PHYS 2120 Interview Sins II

so what I want to do now is I want to give you some some tips okay some pro tips here about filming your video
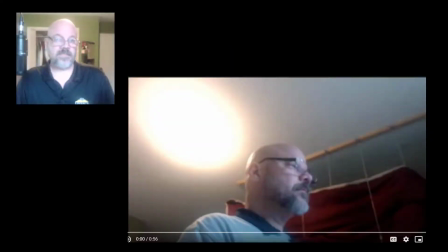(0:27)
and some things to avoid alright so let me play just a little bit of the video tell
us your name and tell us about your project. My name is Edward Morley,
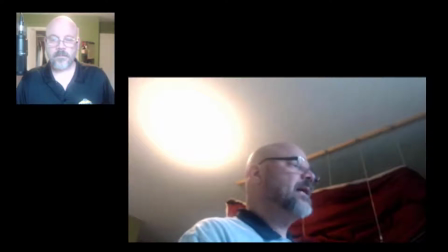(0:46) and I was involved in what is known as the Michelson-Morley Experiment.
Alright, so let's just jump on some things right away. First of all, when we look at the picture, we have to ask ourselves, what are we looking at here?
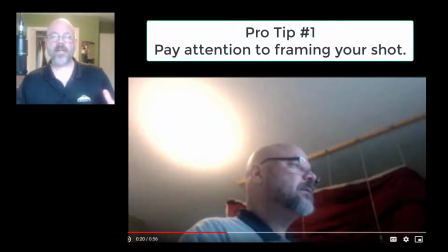(1:05)
Alright, what is this? because most of what I'm looking at is not the person.
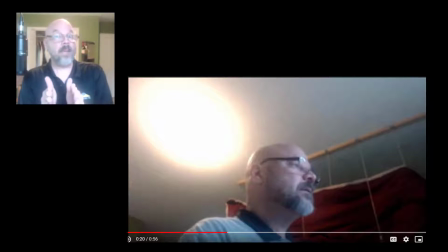(1:12)
So make sure there's a good picture of you. Make sure that that good picture of you is in focus.
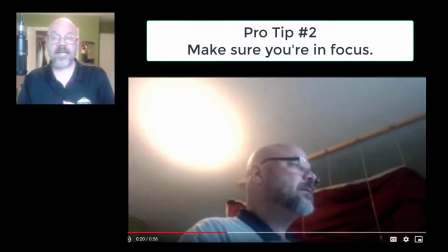(1:21)
So we can see this poor guy here, which you may recognize.
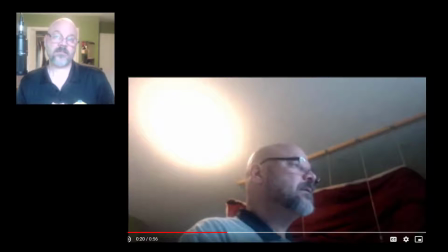(1:27)
This poor guy here is not even in focus. So make sure it's looking at you. Make sure it's in focus. make sure there's not a really bright light source behind you.
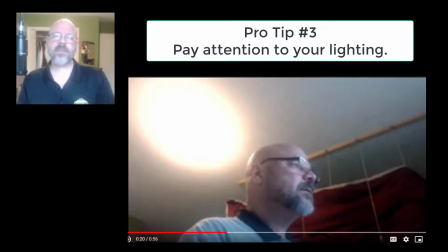(1:40)
You can see how difficult that makes it to look at. All the time people will have some kind of bright lamp behind them or they'll have a window right behind them and it just makes the video very difficult to see and very difficult to watch.
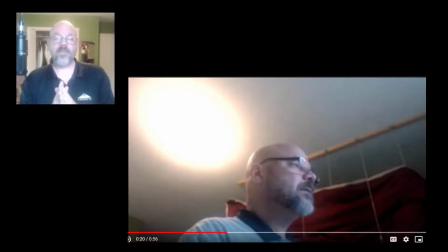(1:57)
Okay, now, the other thing here, before we move on to the serious problem, is the sound quality.
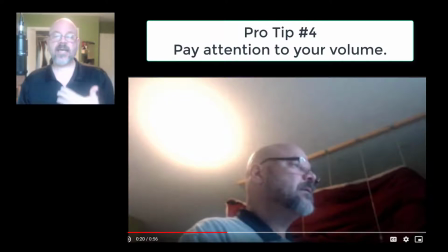(2:07)
All right, now, I don't expect this to have perfect sound, nothing, not at all, not at all, okay? You film this on your iPhone or your Android, whatever, your computer, it's fine, okay?
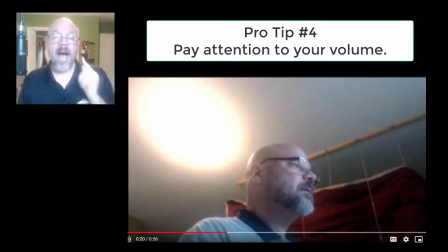(2:21)
Okay, but make sure that you are loud enough that you come across clearly.
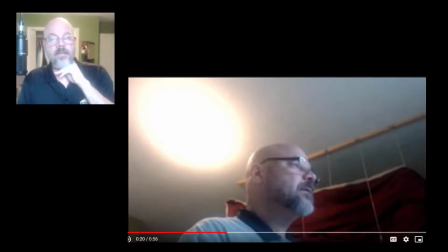(2:28)
Okay, so the volume in this sort of bad video is too quiet.
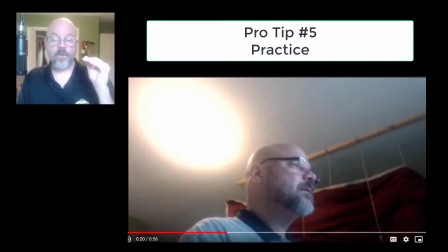(2:35)
Okay, so do a practice video, record part of your interview, and make sure that you're in focus, that you're in the shot good, that you don't have crazy lighting, and that you can hear yourself.
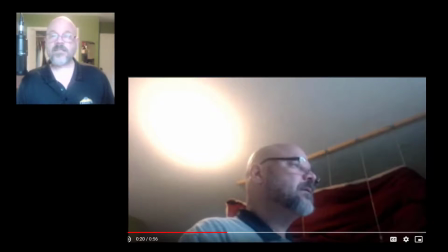(2:49)
Okay. Now, let me play just a little bit more, and I'll get to the only cardinal sin here.
What were you guys trying to do or find?
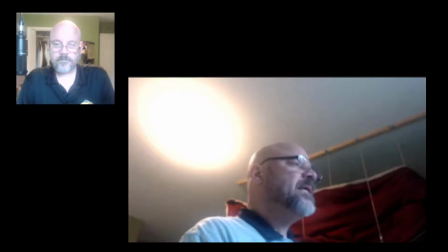(3:03) The goal was to prove that ether was a medium that swirled around the earth, and was what light traveled through to reach us.
Okay, that's good enough.
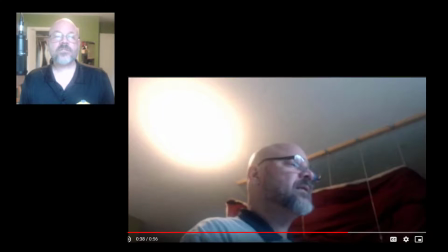(3:20)
do not read straight off of your screen
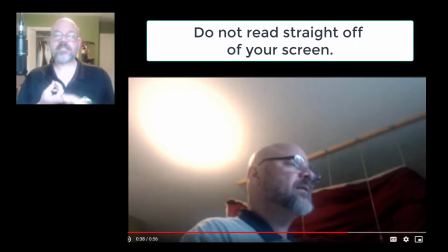(3:25)
okay if you're out of focus if you have bad lighting if you have bad sound if you don't have a good framing of your face those are all forgivable that's the style thing okay
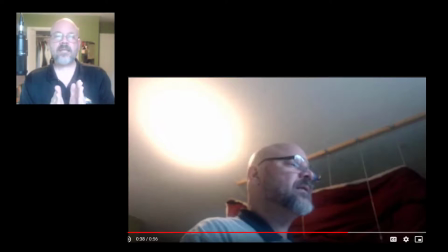(3:36)
but the point of this exercise you you need in your head
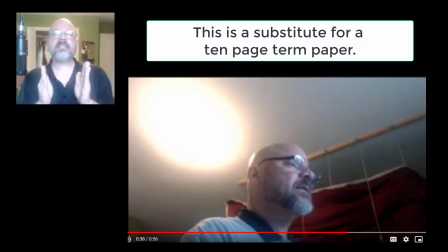(3:43)
to realize that This is a substitute for a 10 page term paper. Okay. This is a substitute for a 10 page term paper. And so you need to know the person that you've researched. Okay. You need to know how they would answer things, what they would say, not necessarily how they would say them, but you need to know as much as you can about their life, about their work, what their work meant to them.